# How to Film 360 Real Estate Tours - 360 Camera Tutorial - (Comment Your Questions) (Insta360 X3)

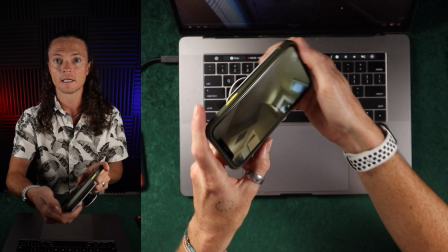So I can easily pan with my fingers, or I can simply tilt and everything moves as well.
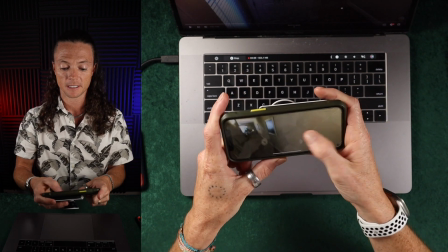So if I press play, it's gonna go, and you can see that I'm looking this way, and then it's gonna jump to my next scene.
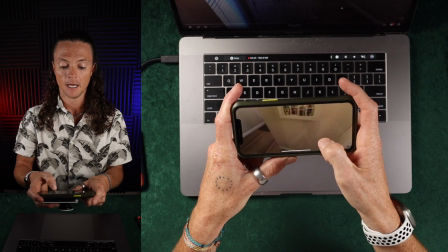And once it jumps, I just simply pause, and now I can look around exactly how I was looking around before.
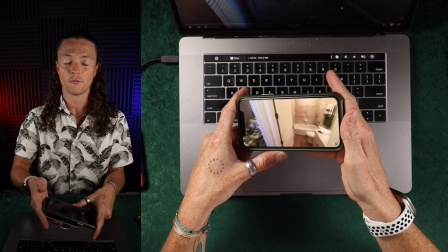And I can tilt up to see things. Everything just works pretty naturally, which is, I think, the easiest way to experience this.
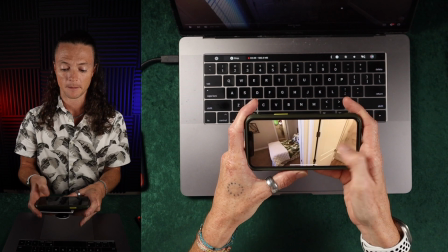I'm gonna let it play for a second more so we end up in the bathroom, and then I can pause again,
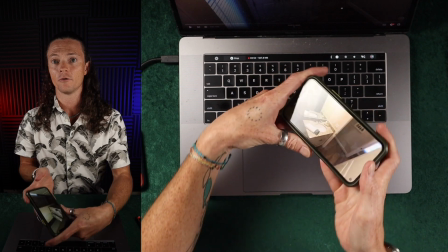and now I can look around this entire room very easily, okay?
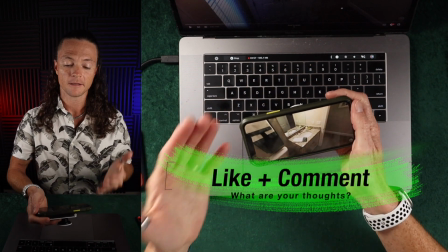And so I think that this is the best way to experience it.
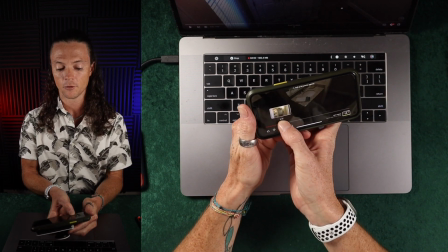Plus, if you know that they're 5 seconds long, it's pretty easy to skim through and get to the room that you want to see while it's paused,
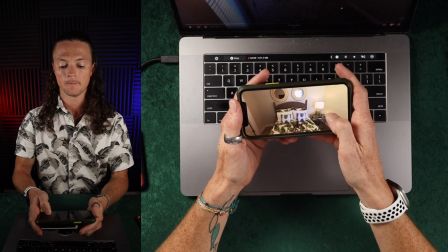and then just look around this room. So I really like this.
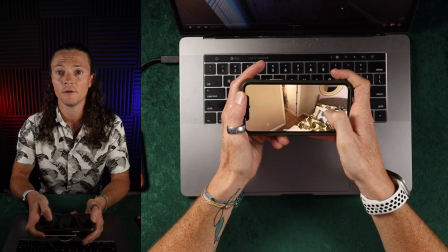I think that it's gonna be a good experience for anyone that's just trying to look at any sort of space.
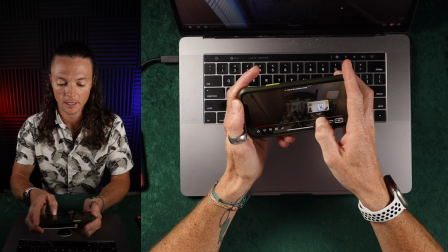I've never really showed you the second half of this video, so we're gonna go ahead and dive into the master bedroom really quickly just for fun.
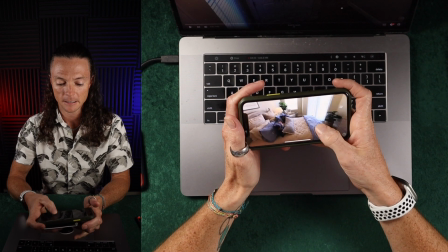But you can see we've got this kind of stuff going on here. You can easily pan around and look at all of the stuff, or you could tilt the screen.
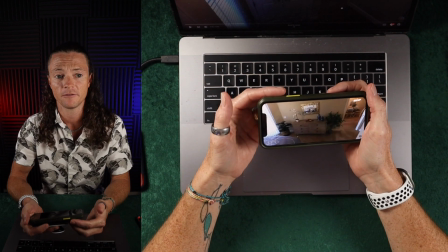I think that it's really fun to use the screen tilt, but if you're stuck in a stationary position, then obviously you're just gonna use your fingers.
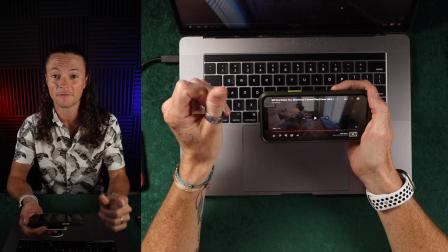Now, that is the 5 second clips, bing, bing, bing. It's only a minute and 45 seconds long, but it allows somebody to experience it at their own pace.
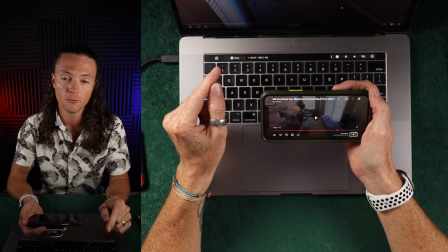So I think that's one of the best ways to do it. I do wanna go ahead and show you the screen version, so watch this.
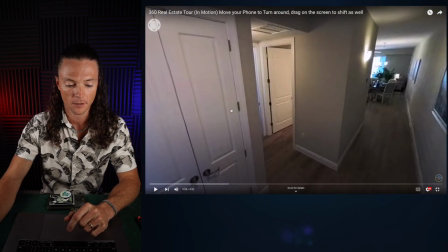This right here now on the Mac over on that right side, you can see this is the video walkthrough.
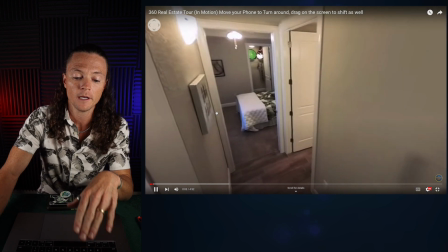So the difference with this one is obviously as you're going through, you would have to move how you want, okay?
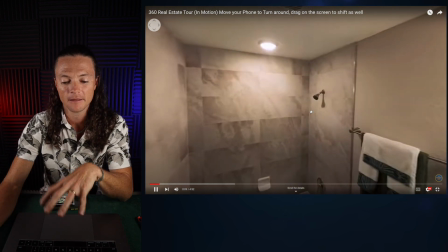So that's gonna be, I think, a different experience that I don't know if everybody's gonna love,
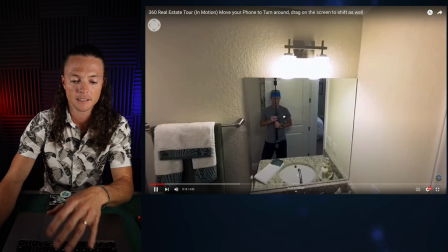but I try and pause at different places, so obviously you can see me in the frame, which I don't love.
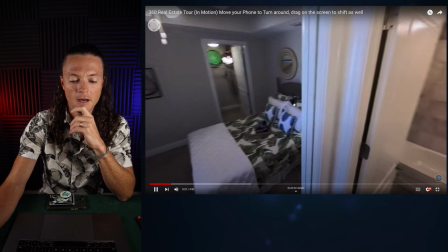I think the stationary is better because you don't get that. But at the same time, because this is constantly moving, maybe that experience is good.
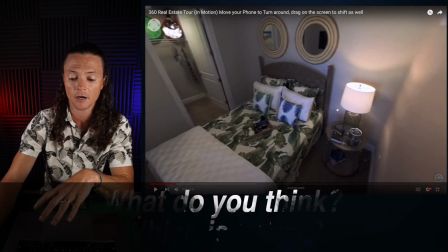And if you want to, you can always pause the video and tilt around and have the same experience.
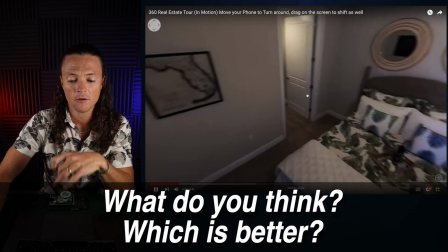So I think it would be dependent on your clientele. I do think the first version is the best option.
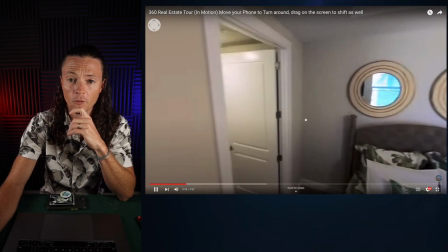I don't know if the motion is really necessary for the video, but maybe there's an aspect of it that's really nice to experience.
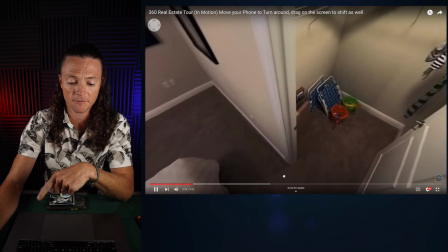And you'll notice that, like, where I have it, I'm basically out of frame in almost every direction.
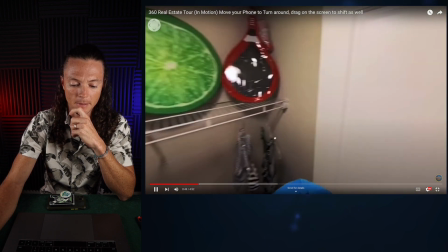Like, you can get a lot of good angles here, and I'm basically not, like, even backwards, that's my hat.
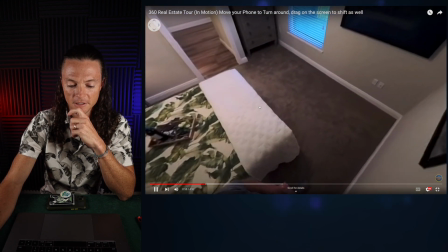So maybe you don't tilt down backwards very much, but overall, facing forwards, I'm basically out of frame even when you're looking straight down.
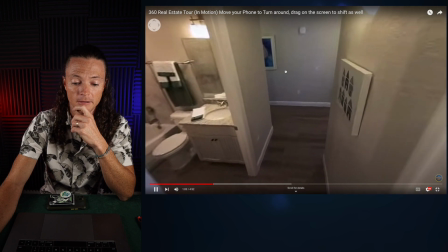And as you turn this way and that way, it's not impacting anything. So I think that is a really good user experience.
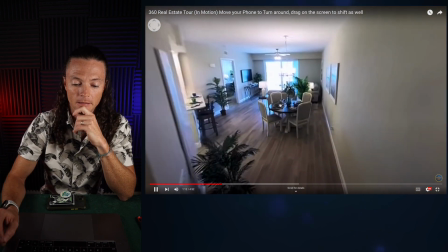Obviously, as we come to the hallway, you can adjust your frame right there. And I think that on the phone, this is about as simple as it is here.
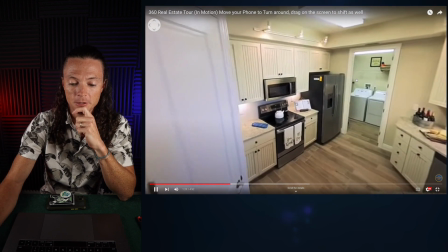YouTube just lets you know that there's a 360 experience going on, but you can see how the camera is just naturally flowing in the same way that I had it directed,
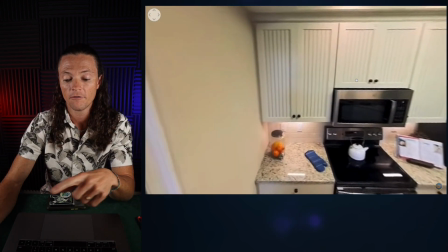because I've got the lenses going in the direction that I want for this video. And you can kind of clearly see whatever you want to see.
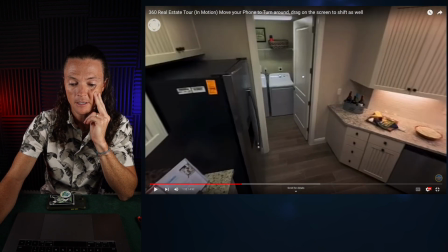If you want to pause, you can simply pause and look around the room, see all the angles.
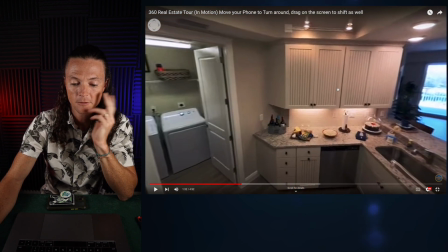Obviously, you're going to get my hat in there, but it's not too bad. It's not too difficult to kind of look around the room and see what's going on.
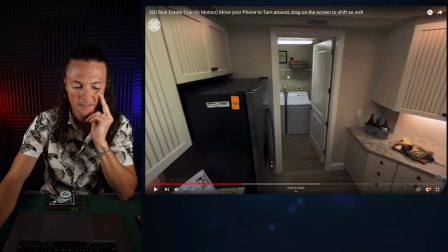The quality right now is not looking great. I'm not loving that, but I think that's because I just uploaded it and YouTube is still trying to process.
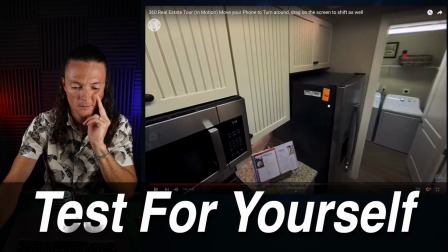It says it's going to HD, but I don't think this, I've seen this quality do better. Maybe this is as good as I'm going to get right now because the way that I exported everything.
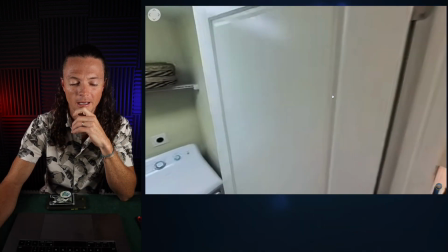So if you export, you know, I worked in a 1080p thing and then I exported at 4K, but I think overall you would want to export in higher settings to get a better experience here.
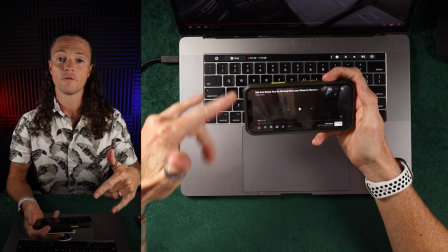Now I do want to briefly show you the phone version of this, just so you can kind of experience the motion.
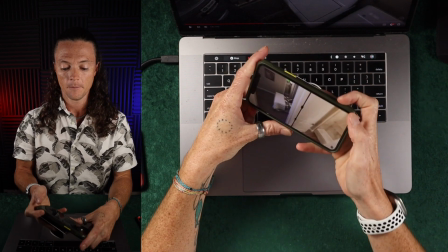But essentially here we are, I'll keep it tilted down so you can kind of see, but it's pretty easy to turn the phone as you're going through the motion.
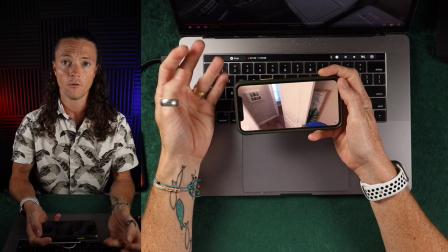Obviously, you can still swipe through here just like we were doing before. And again, a very nice user experience.